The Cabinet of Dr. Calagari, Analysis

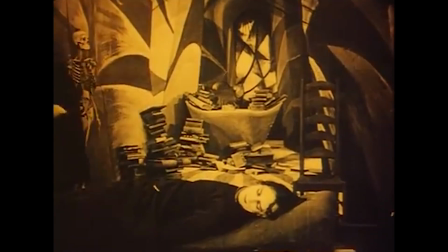8:22 Now, let's turn to the character of Dr. Calagari,
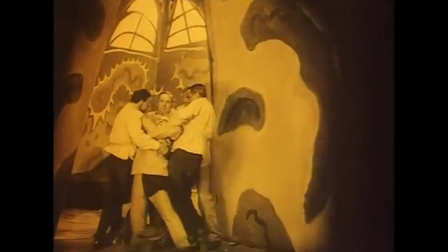8:26 who can be interpreted through the lens of psychoanalytic theory as a symbol of authoritarian control. Dr. Calagari's manipulation of Cesare, the somnambulist, reflects how the superego exerts control over the unconscious mind.
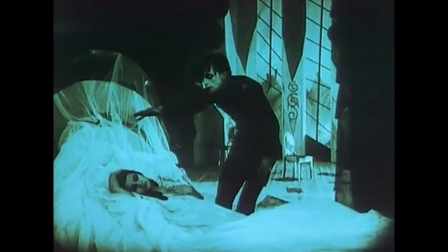8:40 Cesare, who acts as a tool for Calagari, is a manifestation of repressed desires unleashed in a way that bypasses the conscious mind.
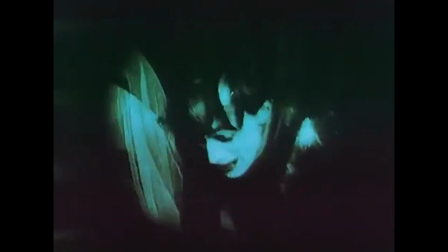8:48 Take, for example, the scene where Cesare is commanded by Dr. Calagari to murder.
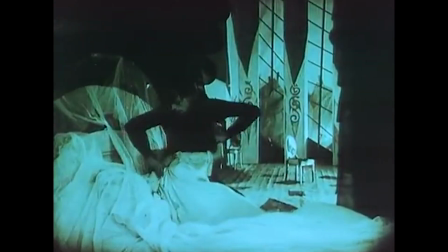8:54 The stark lighting and shadow play in this scene, with Cesare emerging from the darkness, emphasizes his role as an agent of the unconscious.
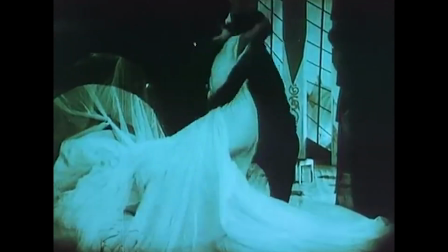9:03 His stiff, almost robotic movements signify the absence of free will,
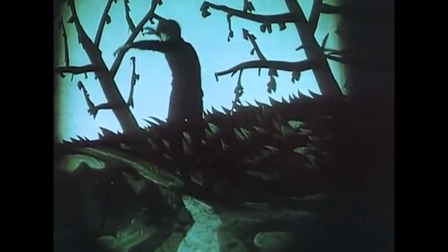9:07 reinforcing the idea that he is a puppet controlled by the superego's authoritarian dictates.
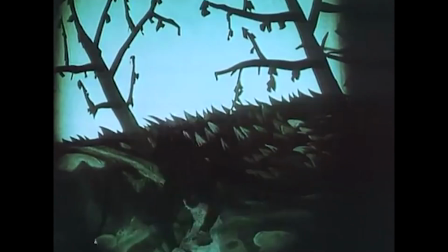9:13 The murder itself becomes a symbolic act of the unconscious mind, acting out repressed violence, a concept deeply rooted in Freudian theory.
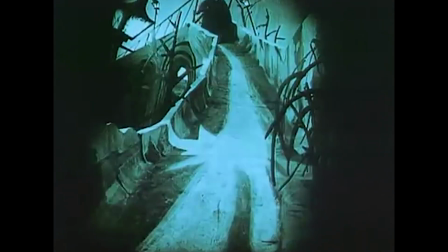9:22 Now let's shift our focus to formalist theory.
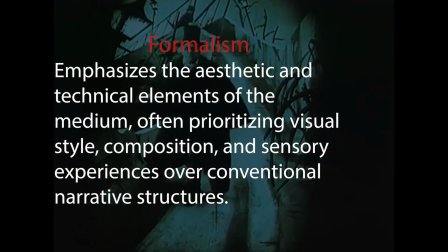9:25 Formalism emphasizes the importance of form, structure, and stylistic elements in a film, rather than just the narrative content. The Cabinet of Dr. Calagari is a perfect example of formalist cinema,
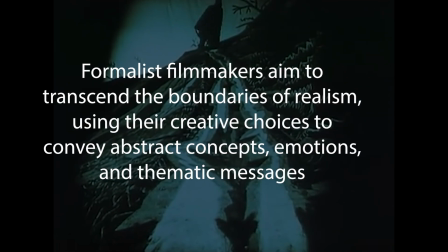9:37 where the visual and auditory elements are as crucial to the film's meaning as the story itself.
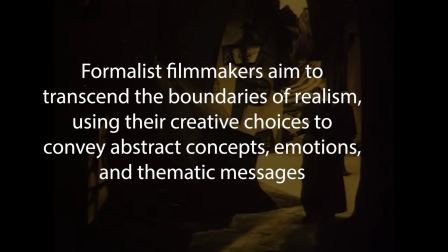9:42 The visual style of Dr. Calagari is perhaps its most immediately striking feature.
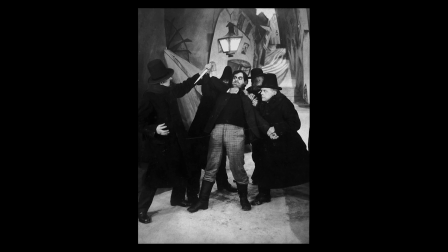9:47 The film's set design is dominated by jagged, angular buildings, twisted trees, and impossible architecture, all painted with harsh contrasts.
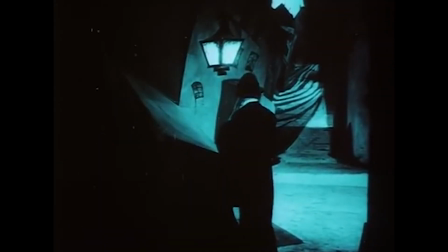9:58 These distorted sets do more than create an eerie atmosphere. They are visual representations of the characters' psychological states.
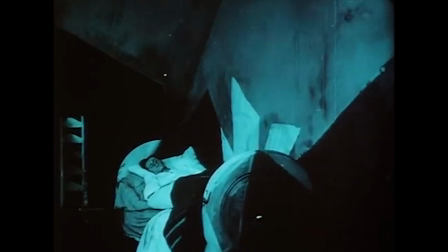10:06 In formalist terms, these elements are not just decorative. They are integral to how the film communicates its themes.
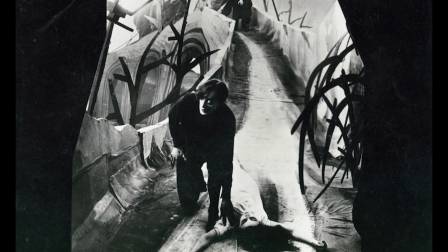10:12 Consider the opening sequence where we are introduced to the town and asylum. The buildings lean at impossible angles, windows are irregularly shaped, and the streets wind in unnatural directions.
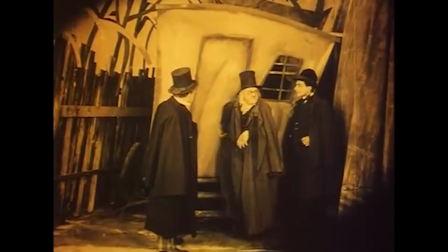10:25 This visual distortion immediately sets the tone for the film,
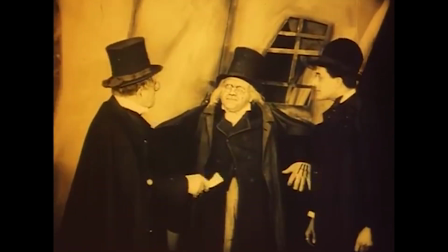10:28 signaling to the audience that what they are about to witness is not a depiction of reality, but rather a psychological landscape.
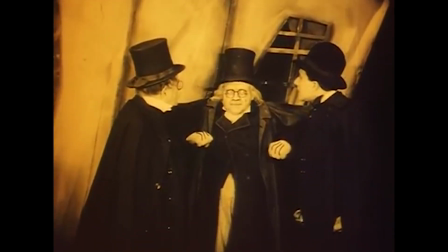10:35 The use of painted shadows directly on the sets, rather than relying on natural lighting,
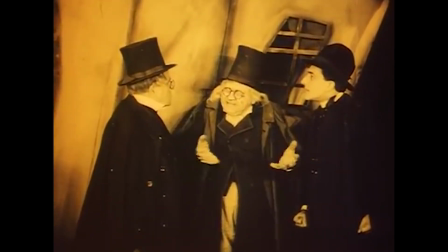10:41 creates an artificial, dreamlike environment that is central to the film's formalistic approach.
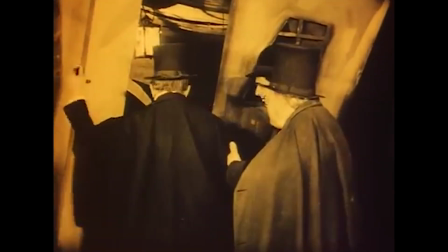10:47 Lighting and cinematography in Dr. Calagari are used not just to illuminate scenes,
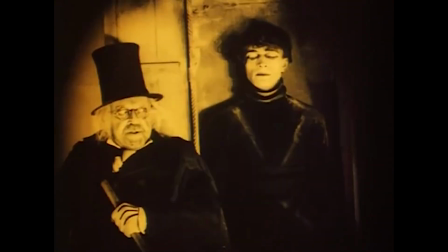10:52 but to enhance the emotional and psychological impact of the film. Let's examine the scene where Cesare is first awakened by Dr. Calagari.
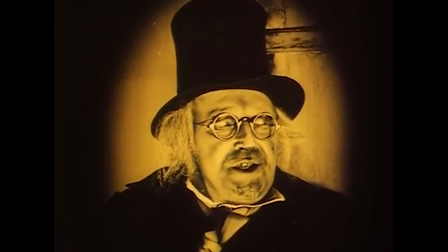11:02 The heavy use of shadow in this scene, with light focused only on Cesare's face,
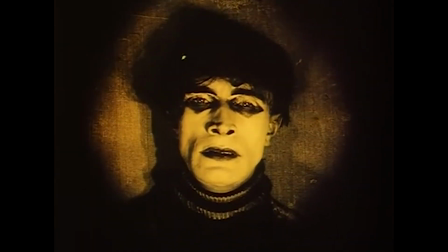11:07 creates a stark contrast that isolates him from his surroundings. This visual technique emphasizes Cesare's role as a creature of the night, a being of darkness controlled by Calagari.
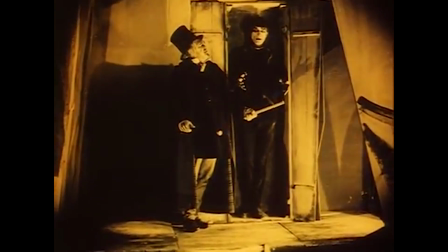11:21 The shadows seem to envelop him, symbolizing the overpowering influence of the unconscious mind.
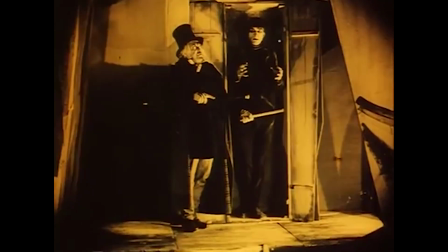11:27 This scene is a prime example of how formalist techniques use light and shadow to convey deeper meanings,
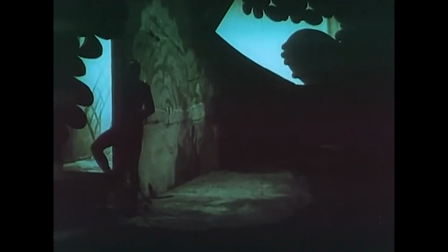11:34 making the viewer feel the unease and tension that defines the film.
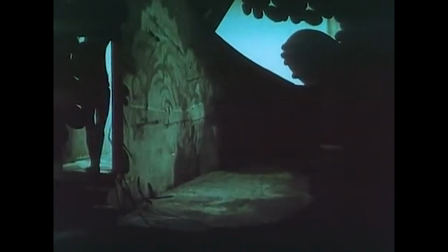11:39 Symbolism is another key element of formalism, and Dr. Calagari is rich with symbolic imagery.
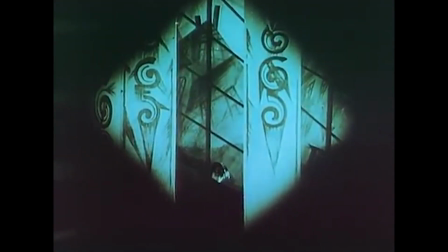11:46 Every element in the film, from the sets to the characters' costumes, is designed to convey deeper meanings and enhance the film's thematic content. For instance, Cesare's black skin-tight outfit and pale face can be seen as a symbol of death and the unconscious.
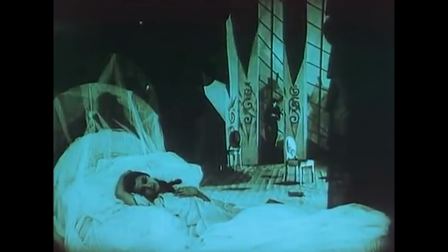12:01 In the scene where Cesare abducts Jane, his movements are slow and deliberate, almost mechanical,
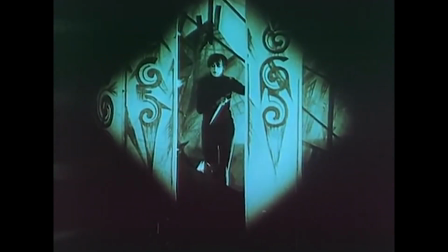12:07 reinforcing his role as a puppet of Dr. Calagari. Jane, in her white dress, symbolizes innocence and purity, making her abduction a symbolic act of corruption by the forces of darkness.
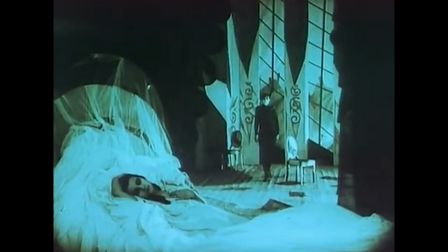12:20 The twisted trees and jagged landscape of the set further emphasize the unnatural and oppressive nature of Cesare's pursuit.